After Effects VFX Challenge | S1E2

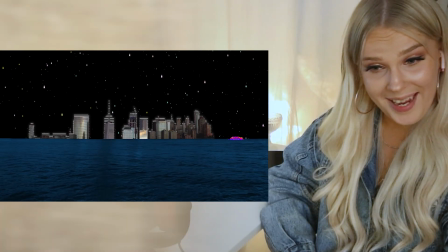[4:23]
Okay.
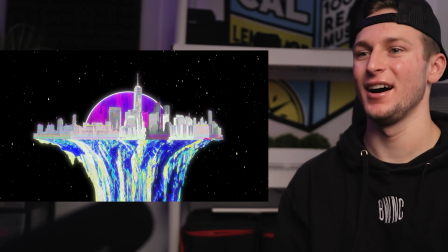[4:27]
Oh my gosh. I love this space theme.
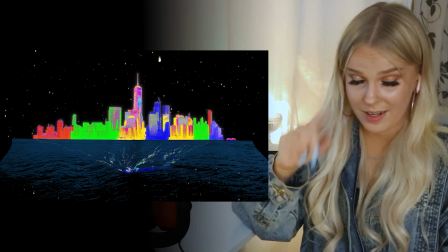[4:33]
Like, this is freaking cool. And I love, like, have you made the mountain like upside down?
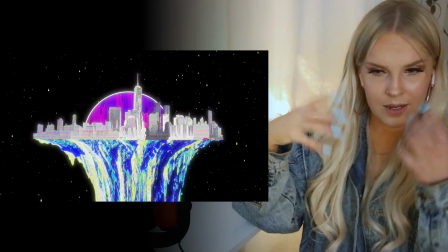[4:38]
Like, it's looking like it's like levitating city.
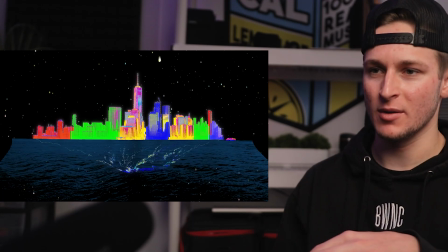[4:42]
Right away catches your eye with like following the boat, and the boat is like a million different colors.
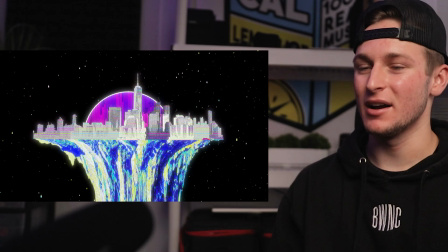[4:48]
Yeah, he did a really good job. Everything's seamless, very cohesive.
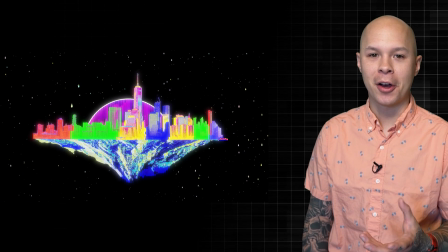[4:53]
From there, my first thought was to mask out the city skyline because I knew I wanted to do something with the buildings,
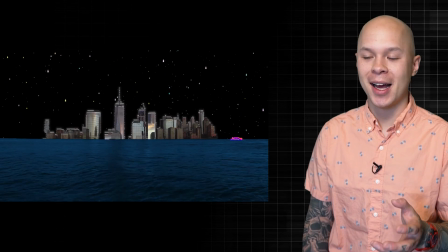[5:00]
and that took me quite a while. But once that was done, I took those buildings and separated them into different chunks.
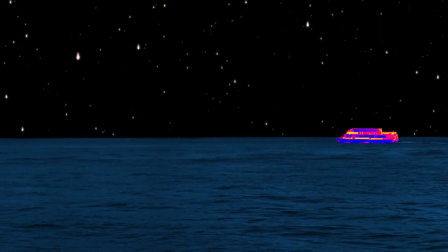[5:07]
Next, I saw the boat in the bottom right corner of the footage, and I knew I wanted to use that natural motion of the boat going across the screen to start off my composition.
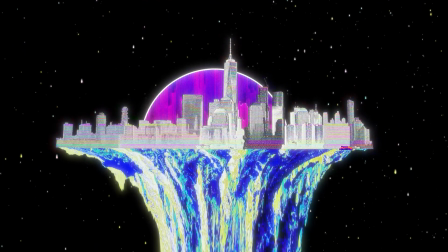[5:16]
So I rotoscoped the boat, and then I made some really harsh color adjustments to give it a really trippy feel.
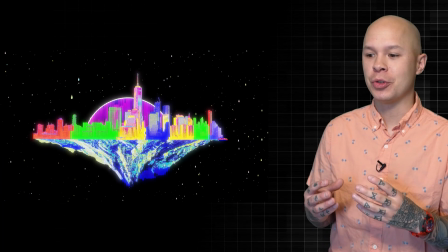[5:23]
Now that I had that boat movement rotoed out, I knew I wanted to use the skyline to rise up out of the water.
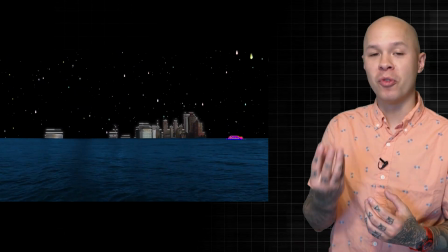[5:30]
So thanks to having it all masked out, I was able to move up the chunks as the boat was going across, and I zoomed out.
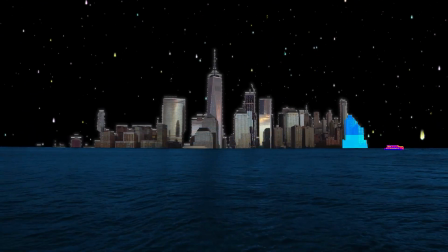[5:38]
I tried a few different sky replacements until I eventually settled on these falling stars,
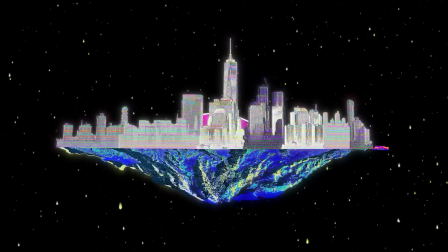[5:44]
and that kind of changed my whole perspective on the footage because now I wanted to make this into a floating space city.
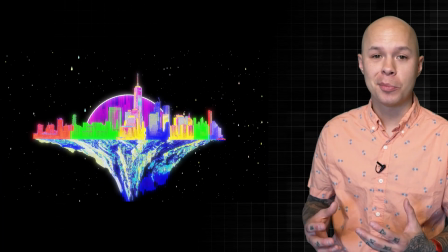[5:52]
To get there, I added some very simple warp effects on the water,
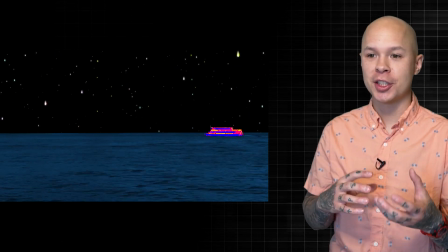[5:56]
and then I used a difference mat to transition that water into a mountain cutout
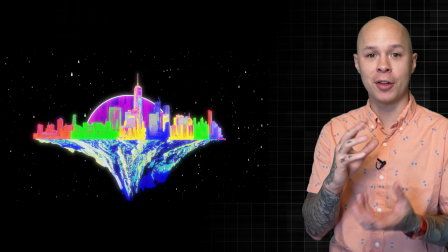[6:01]
that I flipped and put under the city to make it look like it was perched on this mountain.
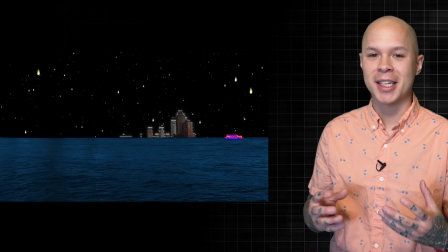[6:06]
And then to make it even more trippy, I used the scale wipe effect to give the mountain a warp
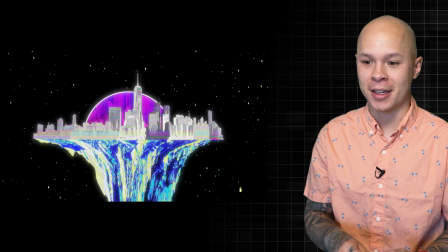[6:13]
melting look, and I loved how it turned out.
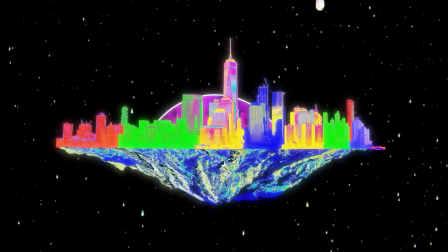And last but not least, we have the incredible Maria, aka VFX Maria.
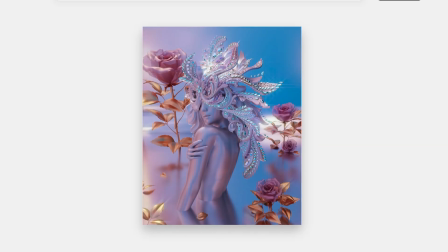[6:31]
Hi everyone, my name is Maria Turunen and I'm a VFX and 3D artist from Helsinki, Finland. At the moment I'm living like kinda double life, if you can say it like that. On the daytime I have an office job, and on the nighttime I'm always editing and doing my client works as a freelancer.
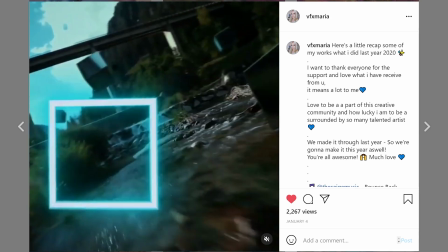[6:52]
And you can find more of my works on Instagram, VFX Maria. Go check it out if you're interested. When I first saw this footage, I definitely wanted to go more like a fantasy theme. So in this piece, I wanted to use this plugin called Element 3D.
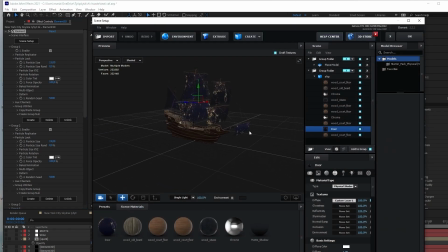[7:10]
It's a really powerful plugin that you can bring 3D models to After Effects, so you don't need to use any other 3D softwares.
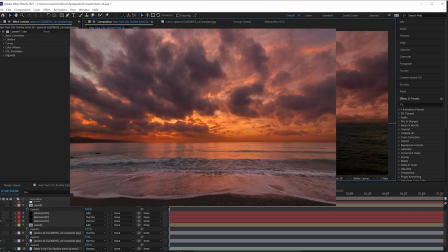[7:20]
Then I made a sky replacement with this picture, which I found on Unsplash.
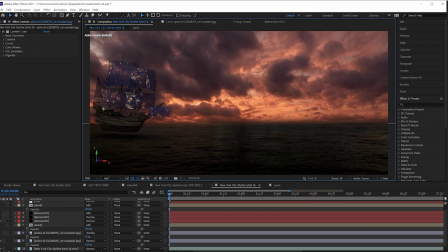[7:25]
And actually I also used the sky picture for the base from my final color grade. I even didn't need to mask the city out.
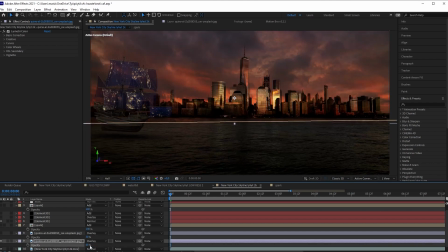[7:35]
I just put the sky picture over my footage, and then I changed the blend mode to overlay, and then I also lowered the opacity. So now the sky and the city looks more interesting.
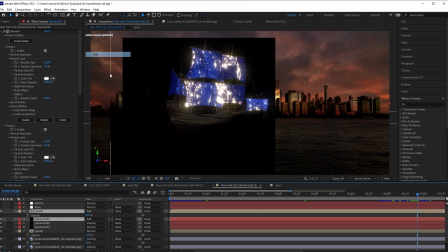[7:48]
And then the final touch, I just added some sparkle elements to make it look a little bit more magical.
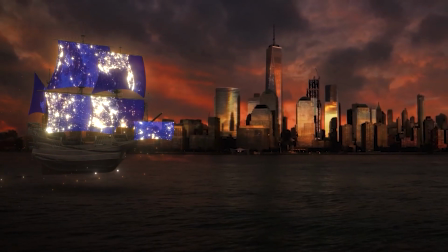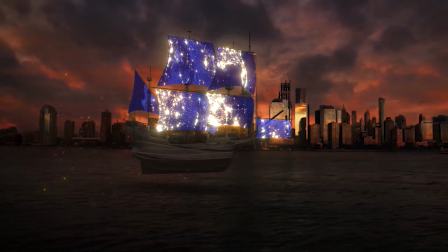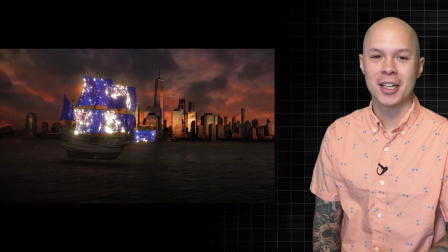[8:07]
Yo. She took a totally different direction than what I did.
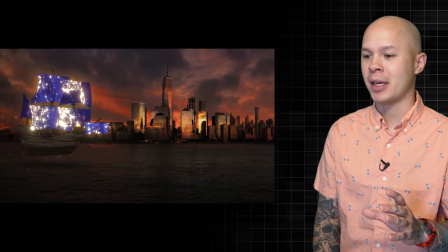[8:13]
First of all, I think the pirate ship on its own is really dope, and I love how she added this color grade to the skyline.
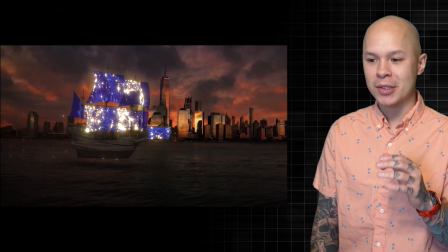[8:21]
And then if we really dig into the details, pay attention to that shadow on the boat,
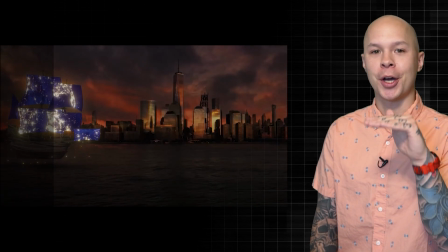[8:26]
because it actually reacts to the ship going up and down above the water, and that looks great.